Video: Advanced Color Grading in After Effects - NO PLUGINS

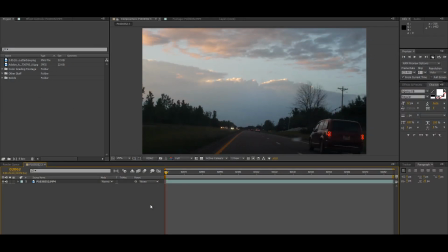Hey guys, welcome to the VFX show, the show on the internet that teaches you how to do visual effects for your next film.
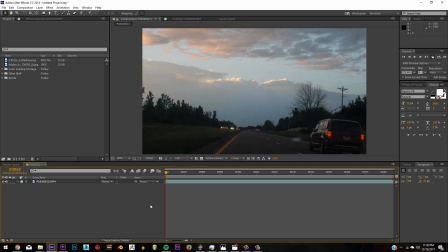And today, I'm going to be teaching you how to color grade without plugins inside of After Effects. Now, there's a few ways to do it, but I'm going to show you my personal color grading process that I do, because I do color grade in After Effects.
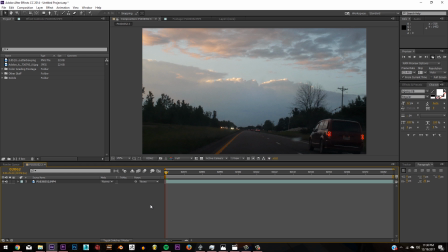I do have a few plugins that you could use, but I found that this without plugins is actually one of the most controllable and easiest ways to color grade and actually get a very good shot. So let's do it. Okay, so I have this shot here.
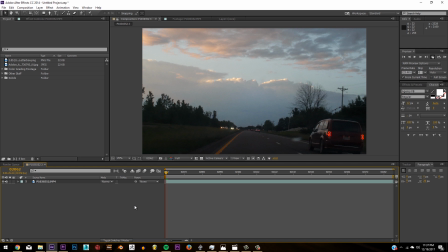Nice looking shot that I filmed while I was driving. Don't do that, by the way. That's dangerous. I shot it on a Panasonic G7 in 4K
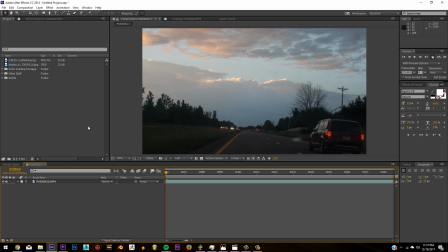with Cine D, which is a flat profile. And you want to film in a flat profile, meaning it's pretty contrasty and the shots look kind of gross, kind of like log images.
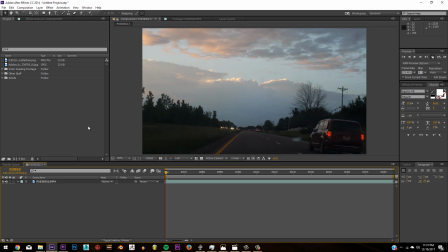And you want to film in a flatter profile so you can mess with the blacks just a little bit and, you know, add to the shadows, and, you know, you want a pretty dynamic shot.
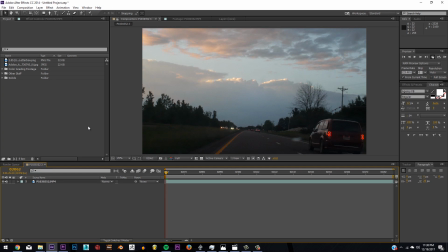So that's why you want to shoot in a flat profile. So that's the first thing you want to do before you go into color grading. So now that I've got the shot done, we're going to throw in my aspect ratio bars.
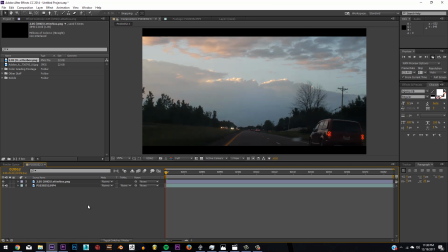I use 2.05. It's literally my favorite, aspect ratio. It's not like an anamorphic, but it's there and it makes it look cinematic.
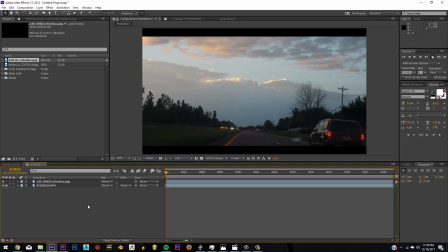Oh, God. Ugh, oh, my. Oh, sushi. Sorry about that. I got the sushi burps. Okay, so what we're going to do is first type in levels
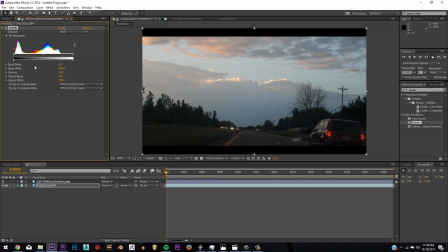and throw that into our little effects thing here. And we're going to start crushing the shadows a little bit so we get a pretty contrasty shot.
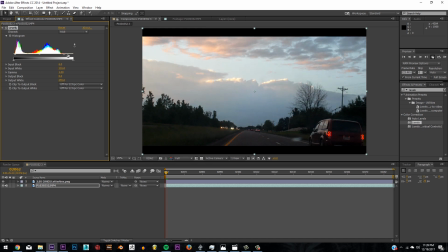If we up these highlights... Ooh, no. If we up the highlights a little bit, give it a little bit more light to the sky, and then crush those blacks just a little bit, we get a nice contrasty shot.
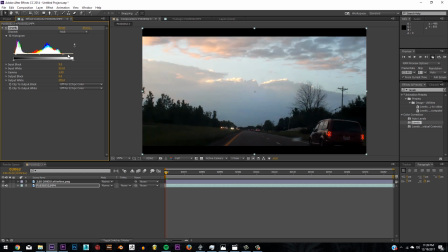Already looking pretty better. It's already looking better. Now what we want to do is add the key ingredient to this whole tutorial, selective color.
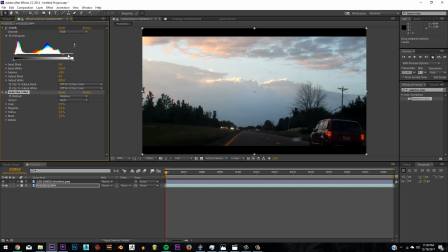It's in your color correction tabs in your effects and presets. Selective color is a plugin that many people overlook and many people don't actually take advantage of. And I think it's one of the vital tools in color grading and color correction.
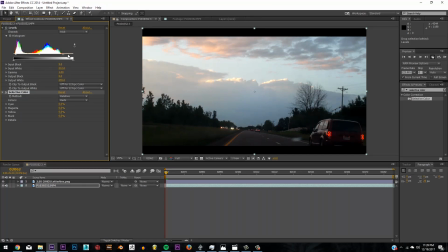For one, you can select all the colors that are in your shot and adjust it to exactly the color you want and the exact percentage. It's a very, very good tool. And let me show you how it works.
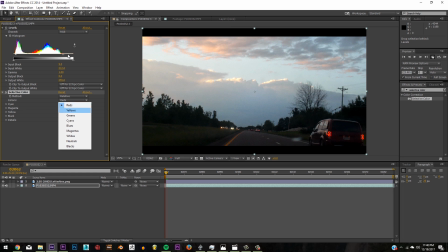Here you have your colors, and you have reds, yellows, greens, cyans, blues, magentas, whites, neutrals, and blacks. And they all have the same layout here. They have cyan, magenta, yellow, and black. Here you can adjust it to negative 100 or positive 100 to get the effect.
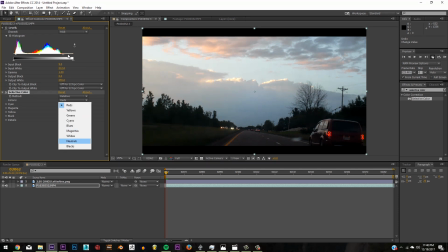Now, what I'm going to do is show you in the neutrals to see what you can do.